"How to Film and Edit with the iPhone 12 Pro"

The reason why I selected 4K 60 frames per second is because 4K just has more details than 1080p, so I can crop in without losing quality when exporting it in 1080p. and 60 frames per second will allow me to slow down the footage. What you also want to do is enable grid lines. This way you can frame the subject better. Let me now show you how I film myself using the iPhone 12 Pro Max.
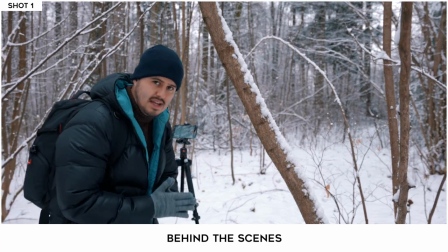313s
So in the first shot, I will be walking this straight path. I'm going to first set up my camera.
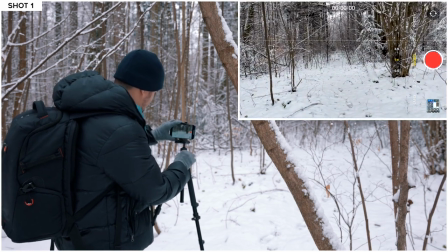319s
I'm going to make sure it's leveled.
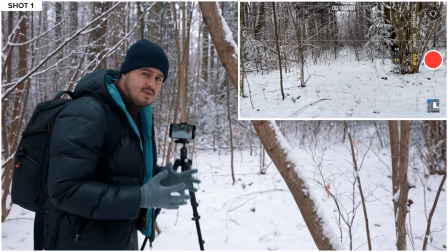325s
And that is very helpful if you have the grid lines enabled.
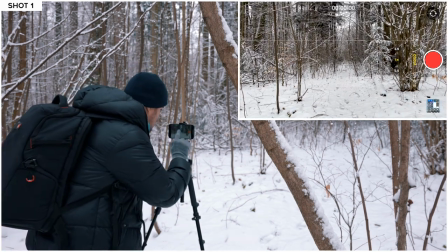329s
I'm gonna now lock my exposure and focus by tapping on it,
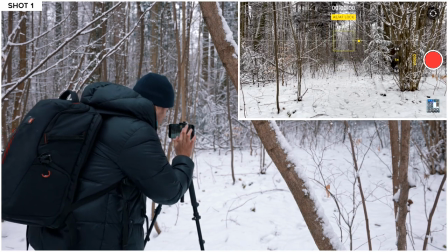335s
lock it, and I'm gonna pull down the exposure
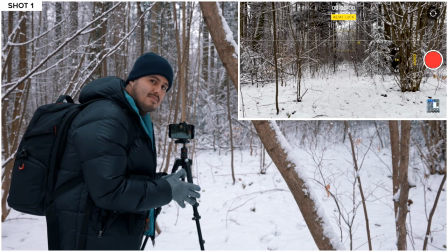339s
just a little bit because I find the standard camera app generally overexposes everything just a little bit.
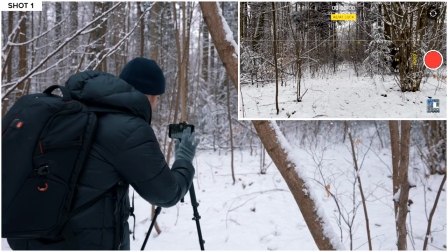347s
And if I'm happy with it, I'm gonna hit the record button, wish me good luck.
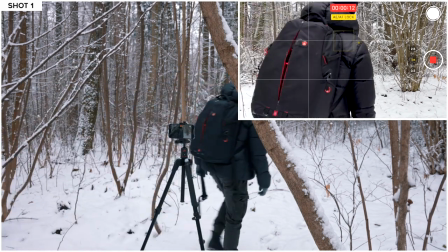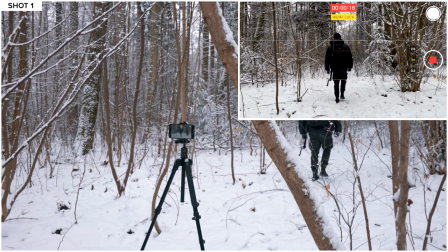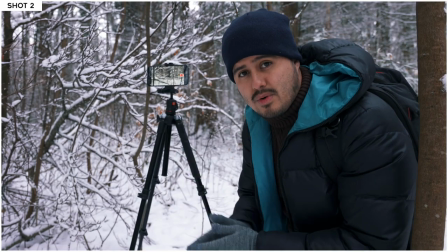362s
So for my next shot, I placed the camera behind a foreground object. This way I can create more depth in my video.
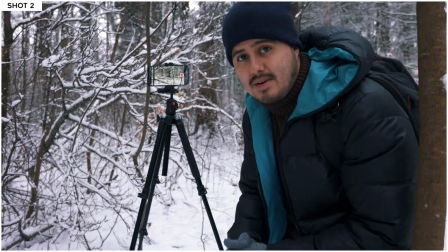370s
And the foreground object in this example are these tree branches right here. And what I also did is I repositioned the camera at least 30 degree.
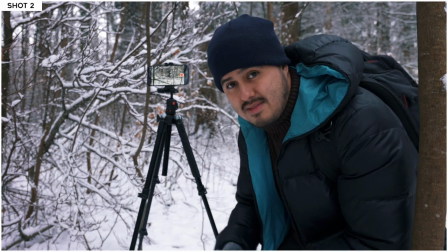379s
This way I can create different perspectives in my video, making it look more engaging.
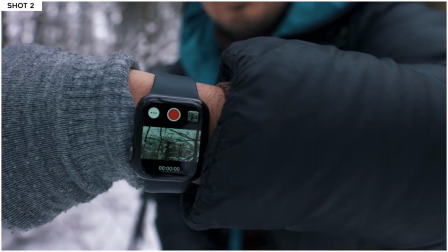384s
Lock my focus, push down the exposure just a little bit. As you can see with my watch, I can check if the framing is right.
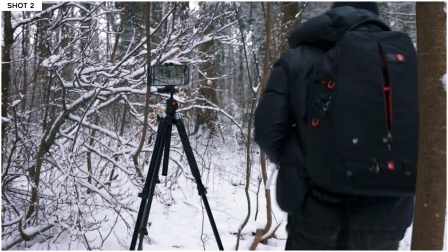392s
So I'm gonna position myself to where I would be walking, probably stand right here.
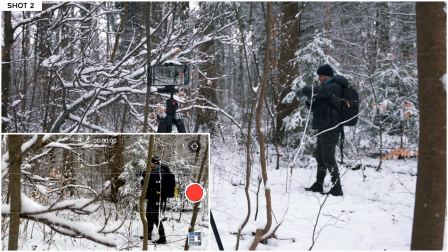397s
And with the eye watch, I can see if I have myself in the frame and I do.
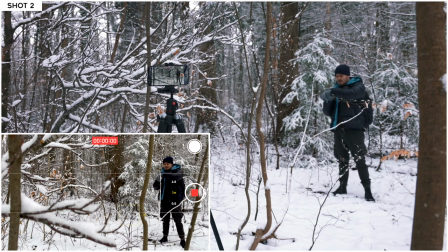402s
So this is gonna be a great shot. I'm gonna press the record button, position myself and action.
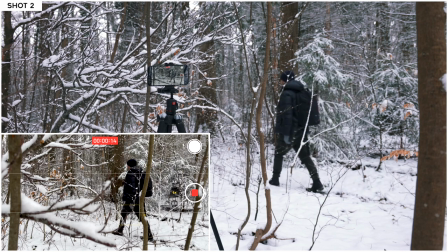So for the next shot, I'm gonna create a first person view perspective. I'm gonna use the tripod to create a sort of handheld moving shot. I noticed there are a lot of tree branches sticking out, which again creates more depth and yeah let's see how that will look like and make sure to
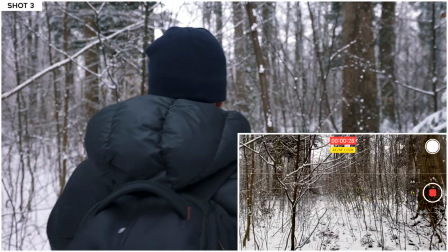433s
focus to the forest area and go so
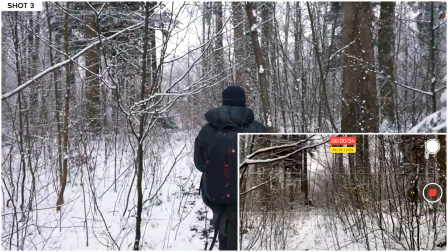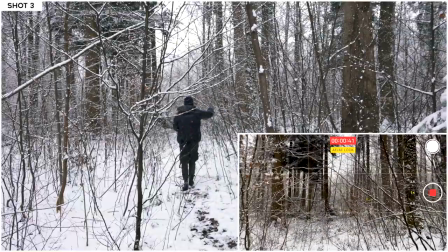next i will be doing a handheld shot i will be taking a close-up of this tree branch just to show the viewers how cold it is outside but also the beauty of the
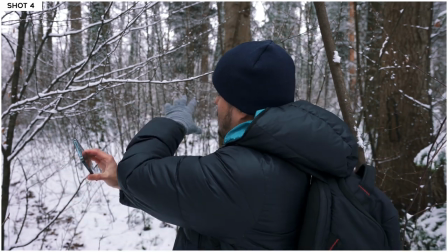467s
nature and I just like how the snow is lying on top of that branch. It can get hard to focus closely so what I like to do is first focus on my hand.
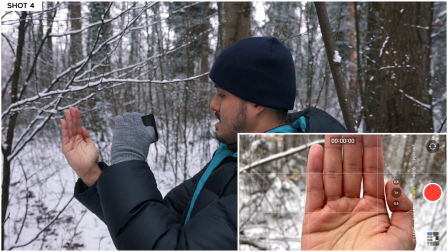478s
Once you have your hands in focus and close enough you can lock the focus and exposure.
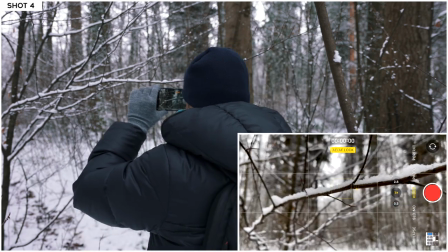487s
So now I have everything nicely in focus and I'm we're gonna create a slide shot.
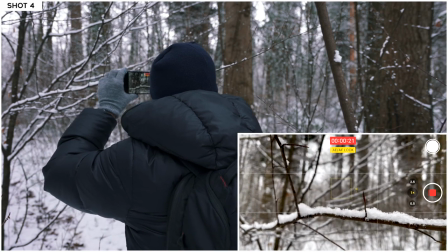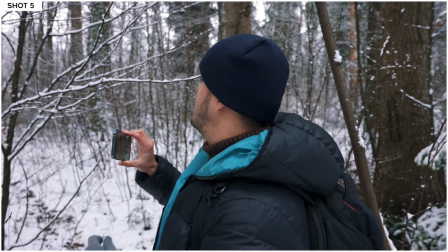501s
So since I'm shooting handheld, I'm also gonna take some shots from my surroundings and I'm also gonna shoot the trees. And with these tree branches as a foreground, it emphasizes the movement even more.
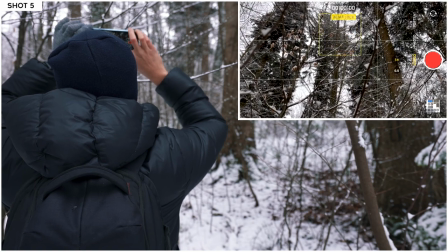514s
So again, I'm gonna lock focus, pull down the exposure a little bit, action.
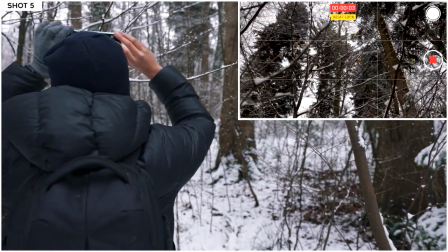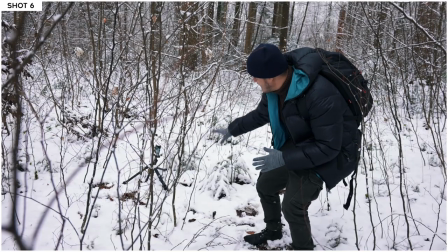526s
So for this shot, I placed the camera at a lower angle.
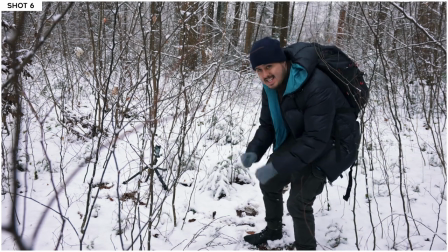530s
And the great thing about this tripod is that I can bend the legs to get a lower shot.